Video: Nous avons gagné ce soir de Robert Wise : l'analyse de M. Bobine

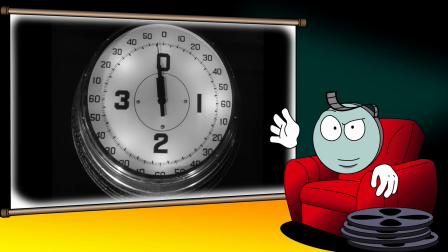243s
Dans le récit, l'intégration de l'heure se fait de manière naturelle, via un réveil, différentes horloges présentes dans la rue, l'hôtel et sur le ring, évitant ainsi la redondance.
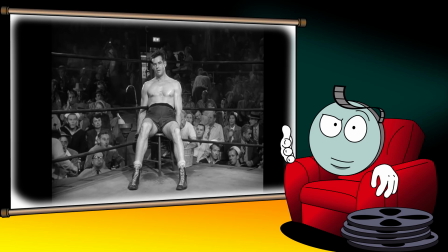252s
Le motif du compte à rebours permet de délimiter l'action et de jouer sur l'engrenage dans lequel Stoker, mais aussi les spectateurs, sont pris.
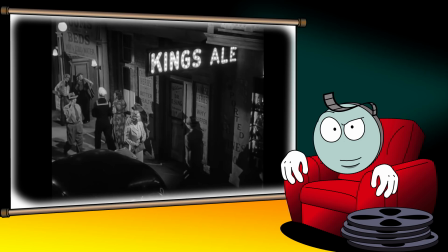259s
Un souci d'immersion qui se traduit également par l'absence de musique et le soin apporté à la direction artistique.
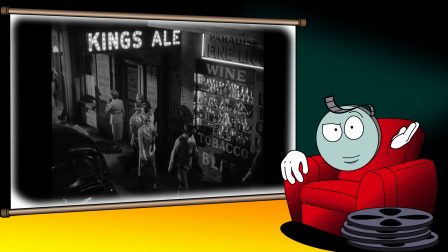264s
En choisissant de délimiter son récit à une ruelle, le cinéaste va pouvoir maximiser chacun de ses effets à l'écran,
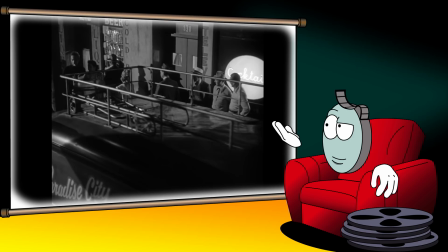270s
donnant la sensation d'une véritable fourmilière où chaque figurant à l'arrière-plan du cadre semble avoir sa propre petite histoire, y compris les seconds couteaux.
I said let's go.
On retrouve cette volonté d'authenticité dans l'aspect cradingue de l'ensemble.
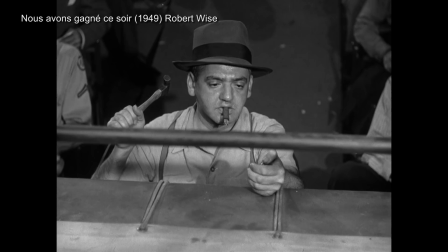290s
Ce naturalisme débarrassé de tout glamour n'est pas sans rappeler les photographies de Arthur Luigi Fellig, qui fait ici un caméo. Cette abondance de vie à l'écran permet au cinéaste de sonner juste dans sa description des différentes facettes sociales de la vie nocturne.
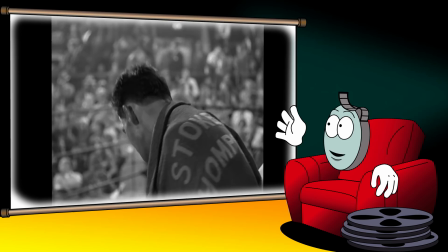305s
D'ailleurs, bien que Stoker Thompson soit le personnage principal, Robert Wise met également à l'honneur son épouse Julie à travers ses déambulations.
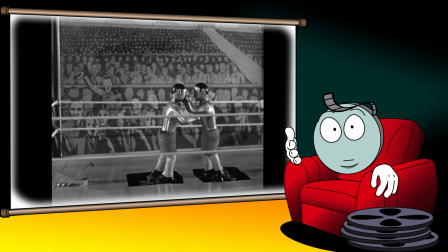313s
C'est d'ailleurs cette vision d'égal à égal qui emporta l'adhésion de l'actrice Audrey Totter, laquelle n'était pas spécialement partante avant de découvrir le scénario.
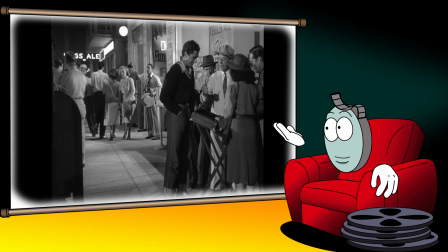320s
Pour retranscrire les doutes qui l'assaillent, Wise a recours à des scènes qui extrapolent la pression psychologique qu'elle subit, laissant sa caméra parler pour elle-même.
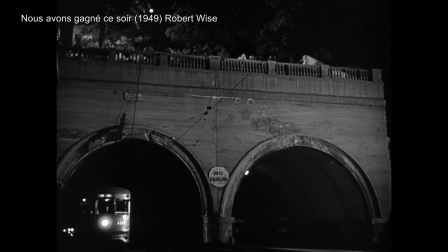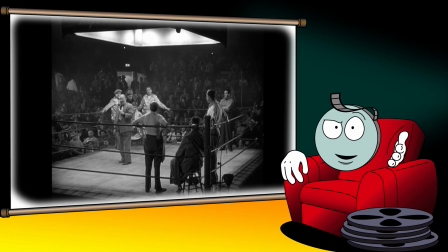336s
Du côté de Stoker, le choix de Robert Ryan s'avère plus que pertinent, puisqu'avant d'entamer une carrière d'acteur, ce dernier était un champion de boxe au lycée.
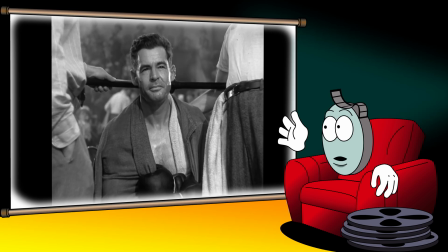344s
Son passif sportif lui sera donc d'une grande aide lors du tournage. Par ailleurs, son visage marqué par la vie en dit plus que bien des mots.
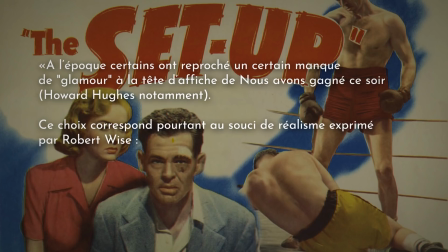351s
A l'époque, certains ont reproché un certain manque de glamour à la tête d'affiche de Nous avons gagné ce soir, Howard Hughes notamment.
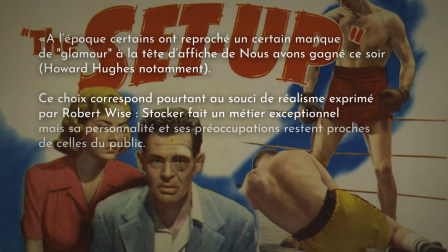357s
Ce choix correspond pourtant au souci de réalisme exprimé par Robert Wise.
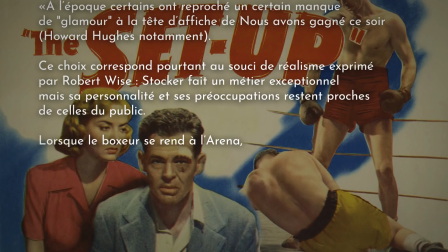361s
Stoker fait un métier exceptionnel, mais sa personnalité et ses préoccupations restent proches de celles du public.
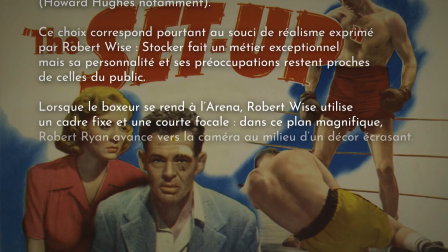367s
Lorsque le boxeur se rend à l'aréna, Robert Wise utilise un cadre fixe et une courte focale.
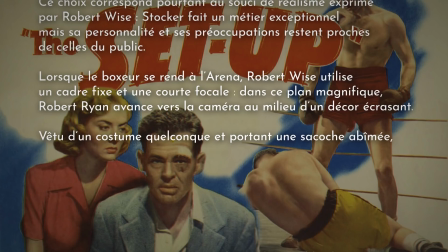372s
Et dans ce plan magnifique, Robert Ryan avance vers la caméra au milieu d'un décor écrasant.
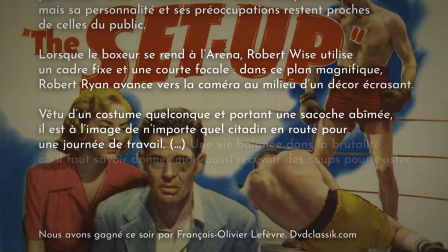377s
Vêtu d'un costume quelconque et portant une sacoche abîmée, il est à l'image de n'importe quel citadin en route pour une journée de travail. Une vie baignée dans la brutalité, où il faut savoir donner, mais aussi recevoir des coups pour exister.
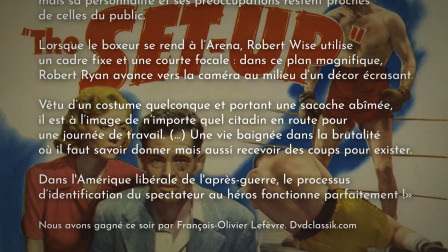389s
Dans l'Amérique libérale de l'après-guerre, le processus d'identification du spectateur au héros fonctionne parfaitement.
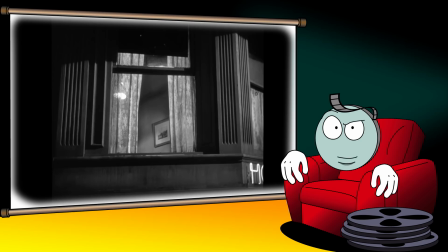395s
C'est d'ailleurs cette vision à contre-courant de l'American Way of Life de l'époque qui est pour beaucoup dans l'attachement que l'on éprouve à l'égard de ce couple. Le cinéaste capte d'ailleurs cette dimension introspective à travers des reflets, le miroir pour Stoker, le réveil pour Julie, mais aussi via leurs échanges avec d'autres personnes.
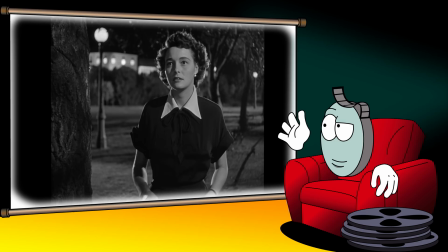411s
Robert Wise a souvent mis en avant des protagonistes à l'encontre des canons idéologiques conservateurs de l'époque,
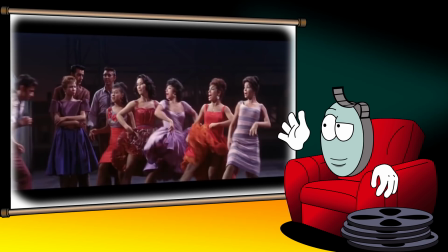416s
comme la veuve du jour où la Terre s'arrêta, les bandes rivales d'immigrés de West Side Story, ou en suggérant une relation saphique dans la Maison du Diable. Il n'hésite pas non plus à aborder des sujets sensibles pour l'époque, comme le racisme dans Le Coup de l'Escalier, la peine de mort dans Je veux vivre, ou même le colonialisme dans La Canonnière du Yangtze.
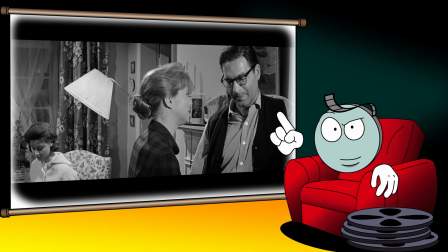434s
Cependant, loin de verser dans le tract politique,
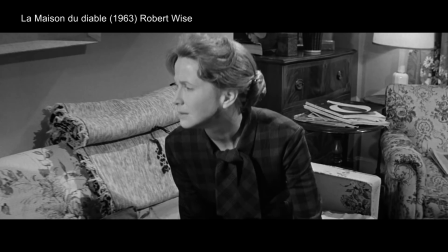436s
le cinéaste confère à ses œuvres une dimension dramatique universelle en faisant de ses personnages des êtres brisés par la vie et les carcans de la société dans lequel chacun peut s'identifier.
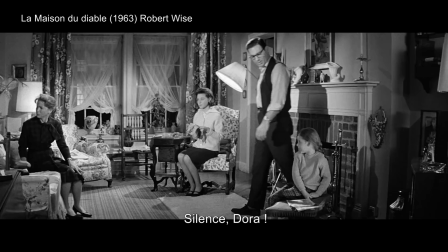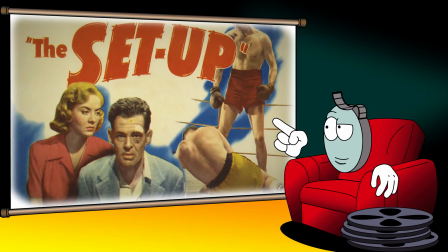453s
Une composante essentielle de son œuvre à mettre en parallèle avec son approche atypique de la mise en scène qui n'a pas toujours été perçue à sa juste valeur. A contrario de cinéastes comme John Ford, Billy Wilder ou Hitchcock, dont l'empreinte est visible dès les premières minutes d'un long métrage, Wise est un touche-à-tout plus difficile à cerner, changeant de registre visuel en fonction du genre qu'il investit.
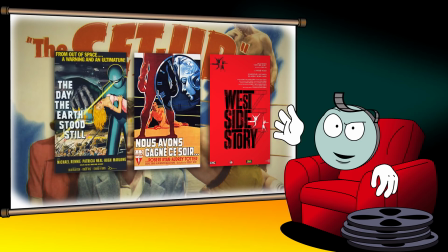472s
Le fait qu'il soit passé du drame sportif à la comédie musicale en passant par la science-fiction, l'horreur ou le film noir,
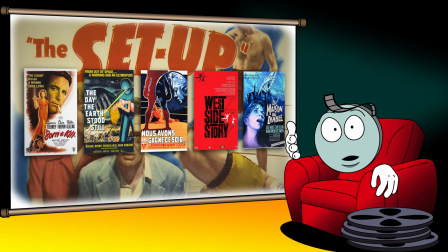478s
lui a souvent valu d'être considéré comme un simple faiseur et non comme un artiste éclectique.